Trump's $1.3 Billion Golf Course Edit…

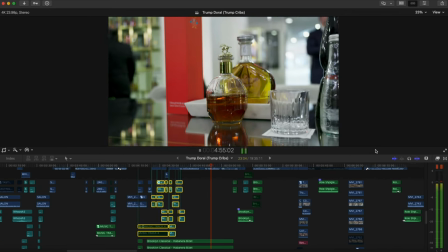(23:41) our buffalo trace then you're gonna go into the blanton's gold and then you're gonna finish with The unicorn, the rock killer.
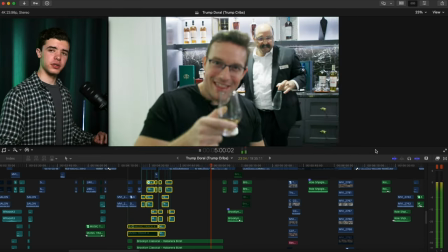(23:49)
Again, it's B-roll, so it doesn't have that.
Doral.
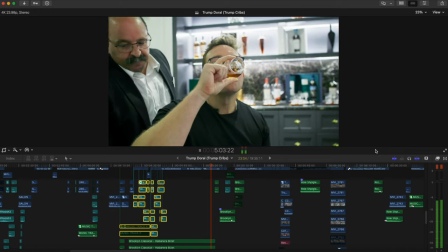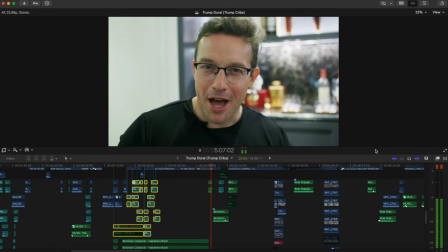(23:56) God bless America.
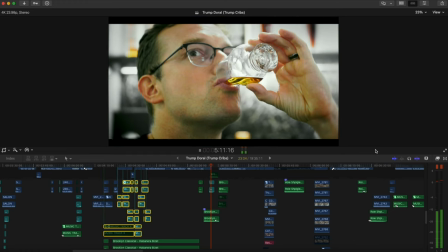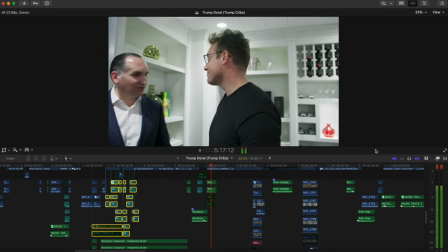(24:05) That was amazing. You enjoyed?
Now, that actually went on. We decided to cut it shorter, but that went on a lot longer.
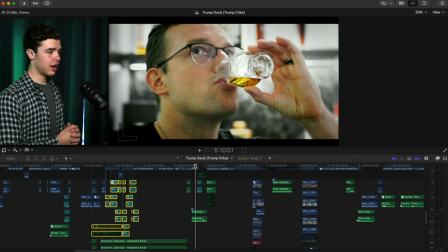(24:15)
I would say maybe about 10, 20 seconds longer of them trying the different stuff with the music and all that. we decided to cut it shorter on this just to kind of flow better in the video and move forward from this section.
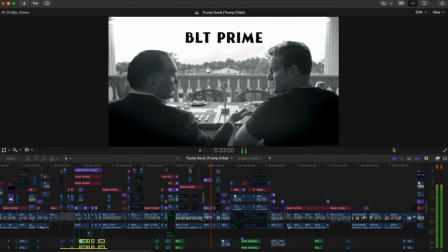(24:31) BLT is one of the best state houses in the country, award-winning, and a spectacular spread presented by the executive chef.
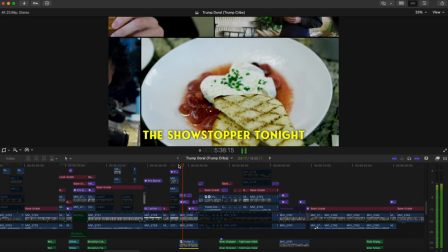(24:39) The showstopper tonight is going to be the nicer.
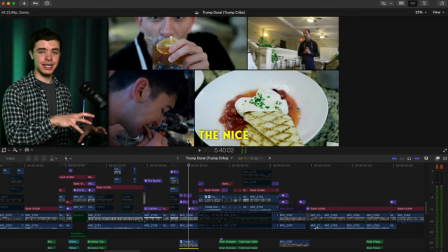(24:41)
And now you'll notice this effect throughout this section is there's a lot more boxes. And we had add some captions here because you couldn't really notice or hear what he's saying necessarily unless you focus a little bit better so we just visualized it to
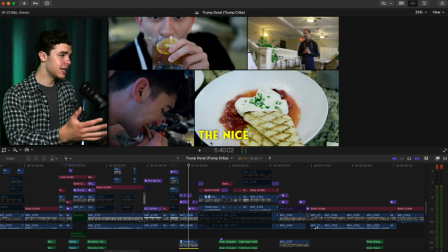(24:57)
kind of get the joke across that you're about to see but you'll see this effect in this section a lot more coming up
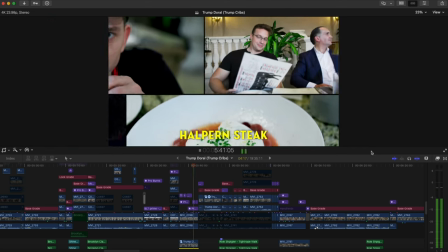(25:06) so let's check it out Uh, Halpern steak, it's gonna be a nice tomahawk steak too.
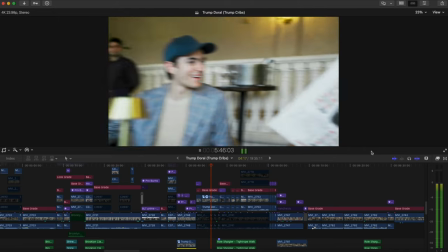(25:13) Everyone goes to the ALX, everyone goes to the ALX!
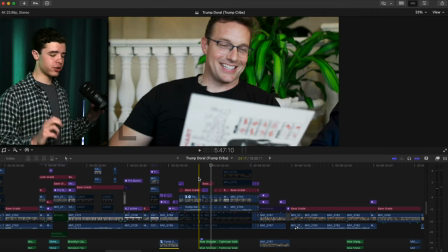(25:19)
Again, this was a somewhat of a match cut where you've got Benny's face here.
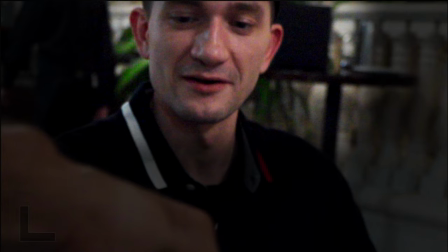(25:28)
I zoomed in and had his face in the same area so your eyes aren't moving in, you know, crazy all over the screen.
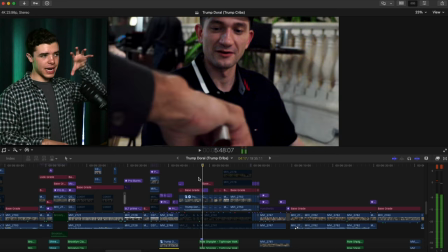(25:35)
And then it zooms out from that.
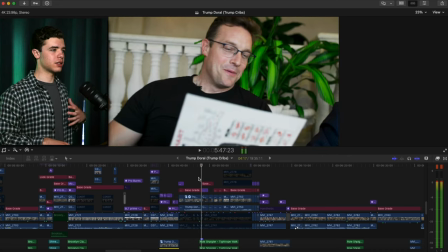(25:38)
showing you know his reaction and stuff that's also again why I had it zoomed in on closer to him so you can see his face and his reaction to that and then showing the whole steak now
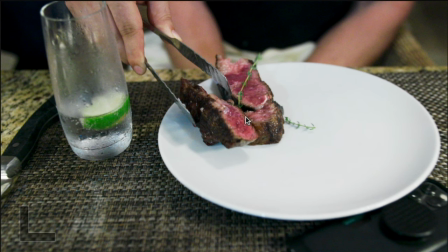(25:51)
that is way
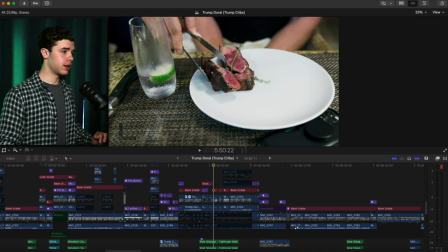(25:55)
too pink for my liking I would not I would not have that not for me
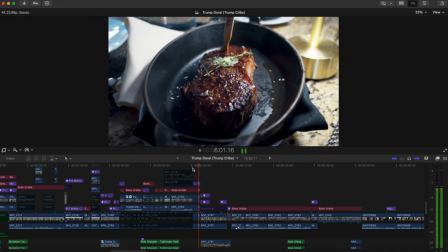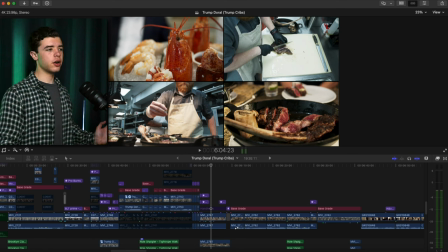(26:11)
And you can see here you got that effect again. It's pretty simple how how I achieved this is I just had a Adjustment layer over it starting zoomed in on the section I wanted
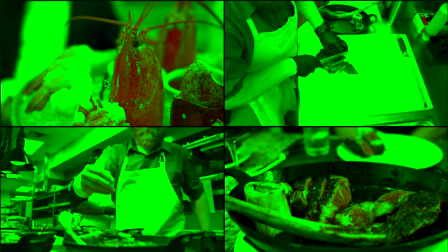(26:23)
zooming out and then
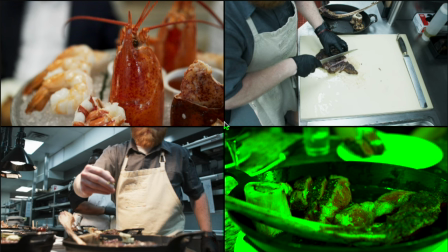(26:25)
Later on zooming back in into the other section that I wanted to and so the grade is a little bit different here It's a little bit cleaner bluer.
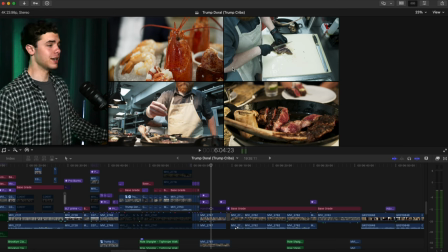(26:34)
I guess which is how you'd want a kitchen to be if they're making your food clean and then this is a little bit more graded warmer you know it's outside they're eating outside i thought that was something that was a little bit neat i like how it's how the colors it's kind of checkered here a little bit i think that's pretty cool but nothing compares
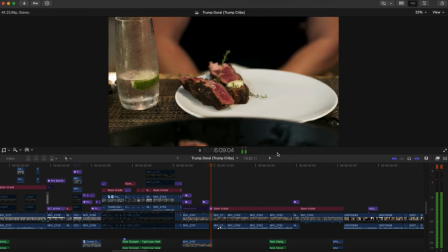(26:56)
to the bone-in ribeye be
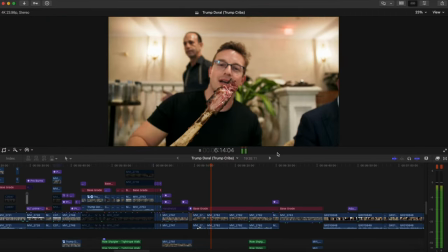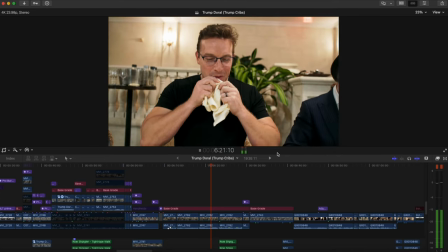(27:09) a man go to the trunk Well, they still know what a man is. How big is this?
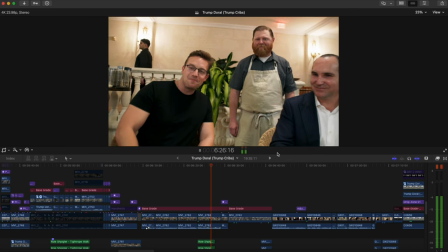(27:15) It's 38 ounces. 38 ounces. That is a little cow.
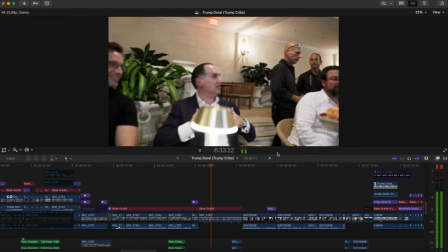(27:21) Chef, you're doing a lot more for Benny than you do for me. I need Benny to be here.
And throughout this whole section, I can't even, I'm not even sure what track we're on right now.
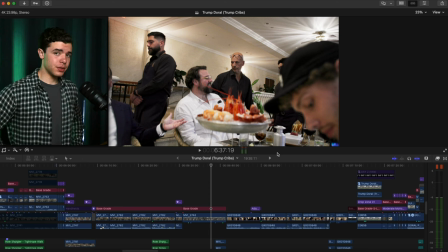(27:34)
There's a lot of music in this one. There's a lot of different tracks in this, which I do a lot in different projects because it shows, it fits the section that it needs to. Because the music really does help build out the type of environment that you're wanting for that section.